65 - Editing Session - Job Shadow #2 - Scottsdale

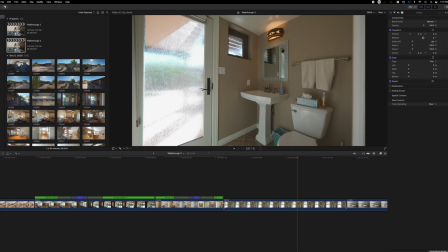1994s
I'm gonna have to revisit that clip. Let's see if
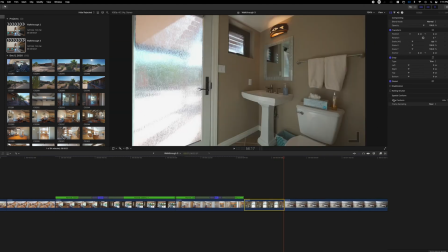2003s
a little jittery on that. So that one's 2 seconds. Turn on stabilization on this clip. We're putting this computer through the ringer. Hopefully by the time we get back to it, it's all rendered out.
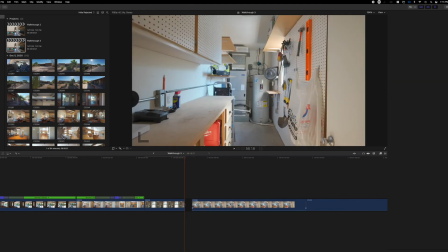2018s
I'm gonna remove the garage
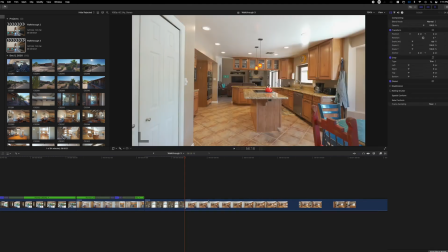2023s
and that workshop. It just it's not very appealing. We have them in case the agent really wanted the garage or that little area in the shot, but we don't necessarily need it, so
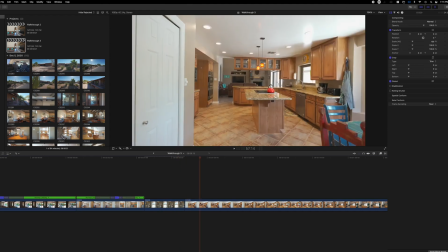2040s
we'll just remove it. All right, let's see.
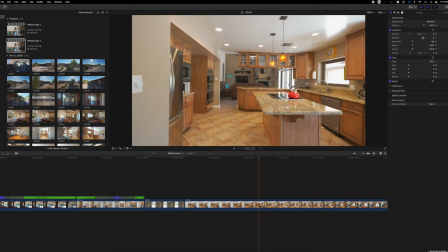2047s
All right, so now from here we're going to the opposite side of the home. Shift B, get rid of that initial.
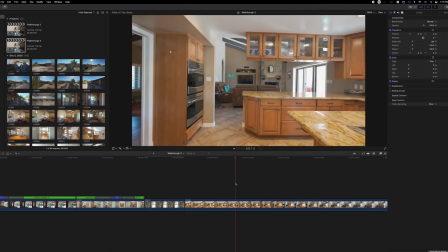2059s
This could be a smooth blade speed. We come through here.
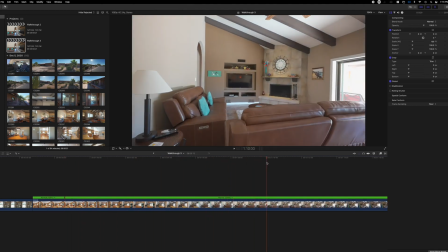2068s
And where do we roll out? Right before I start to turn, I think. Maybe right here. Let's try it.
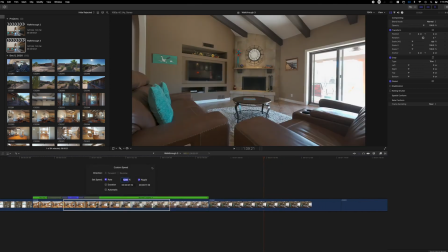2078s
And what number are we going to today? 1200. Probably a bit much, but we'll see.
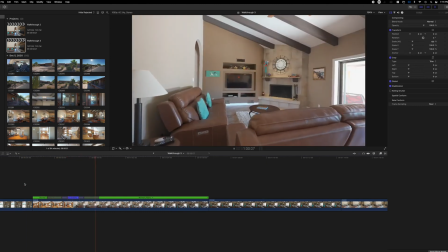2086s
And it's not going to look smooth, but it might work out.
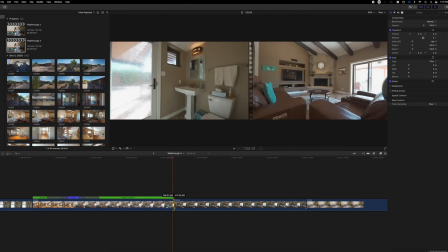2093s
All right. We have other options if it doesn't. We'll also stabilize this one.
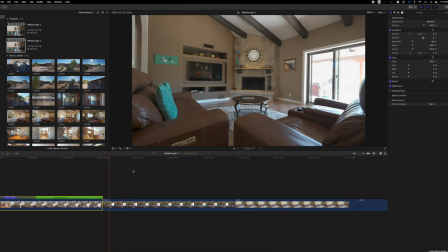2099s
All right, on to this next one.
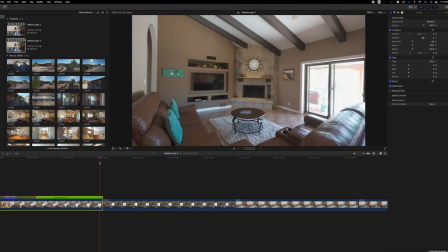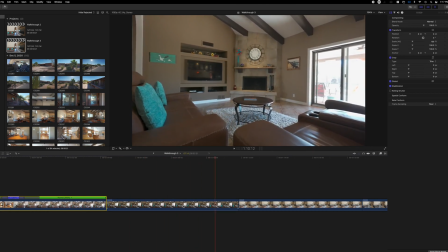2110s
Do I like this shot? No. I really like the other shot because we already got that angle.
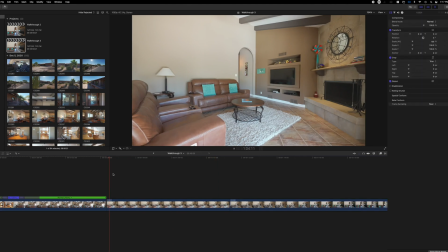2115s
This shot looks pretty good. Just a quick slider-like shot. How long is this clip? 2.5. Stabilize it. Let's move on to the next here.
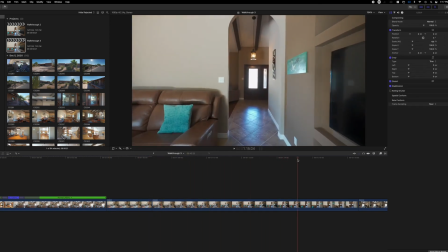2133s
Now this is where, all right, we just
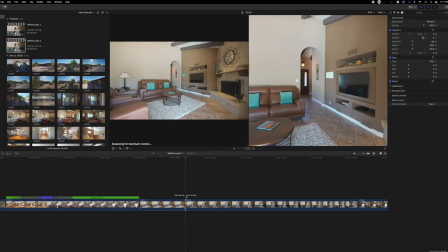2137s
kind of make our way to the next room or next area of the home.
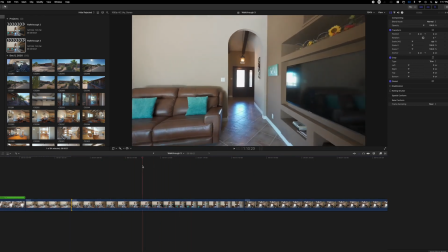2143s
We only want to go like till there, and then
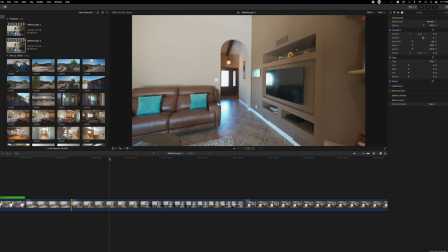2147s
but we don't want this clip to last 9 seconds, so Shift B.
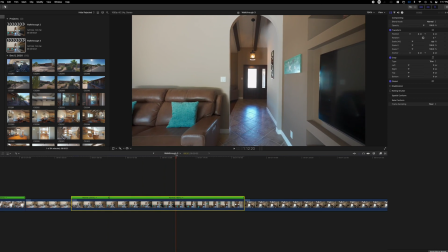2154s
We'll go maybe to here. Just let it cruise for a little bit.
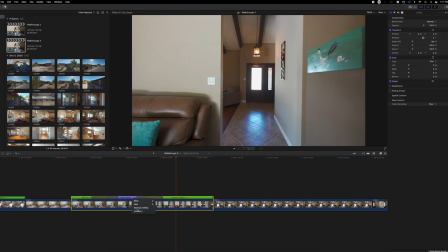2161s
Let's do that 1200.
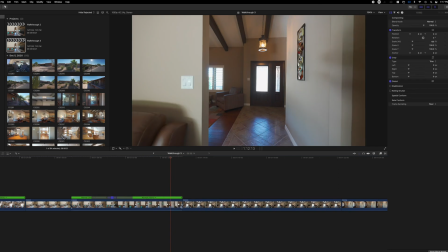2165s
And when we're all said and done, I'm gonna have to be moving these 1200s to something else.
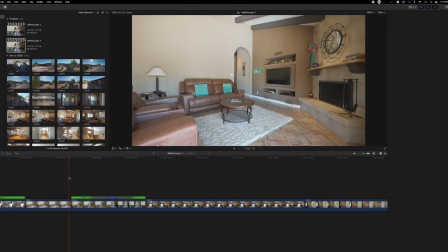2170s
All right, let's see if we can watch this at all.
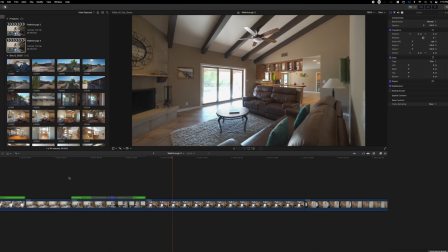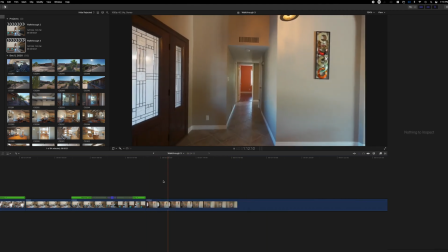2182s
Yeah, the shot's not bad, but it's unnecessary. You don't necessarily need it at that point. All right.
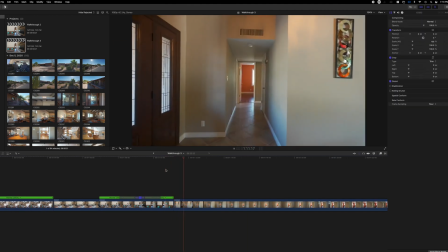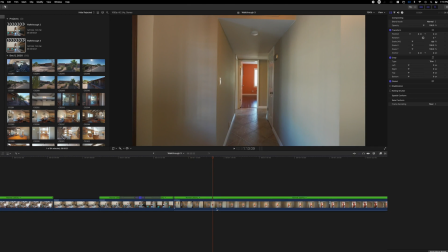2199s
I like this, whoops. Let me hold down, or sorry, B. I'm not gonna blade speed it. I'm just gonna, I don't think we necessarily,
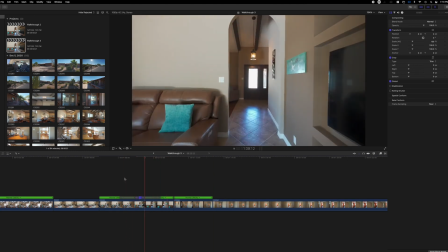2212s
man, that is a super fast 1200.
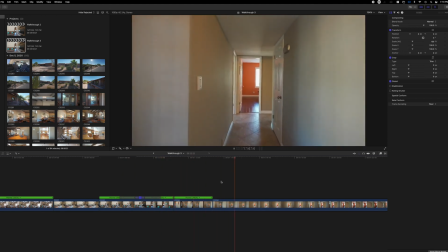2217s
All right, where we're just cruising down here. We don't need to go all the way.
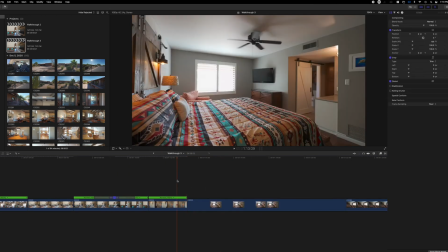2222s
We can just say, you know, we're going show that we're going to the other wing of the house.
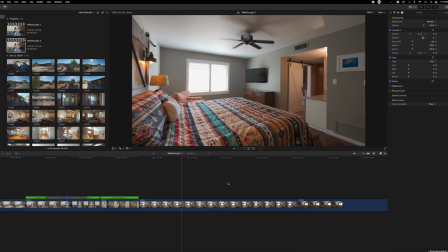2228s
Here we are in the master. Now what master shots do we want to use? I mean, I didn't get a whole bunch, so we got to use this one. Looks kind of jittery a little bit.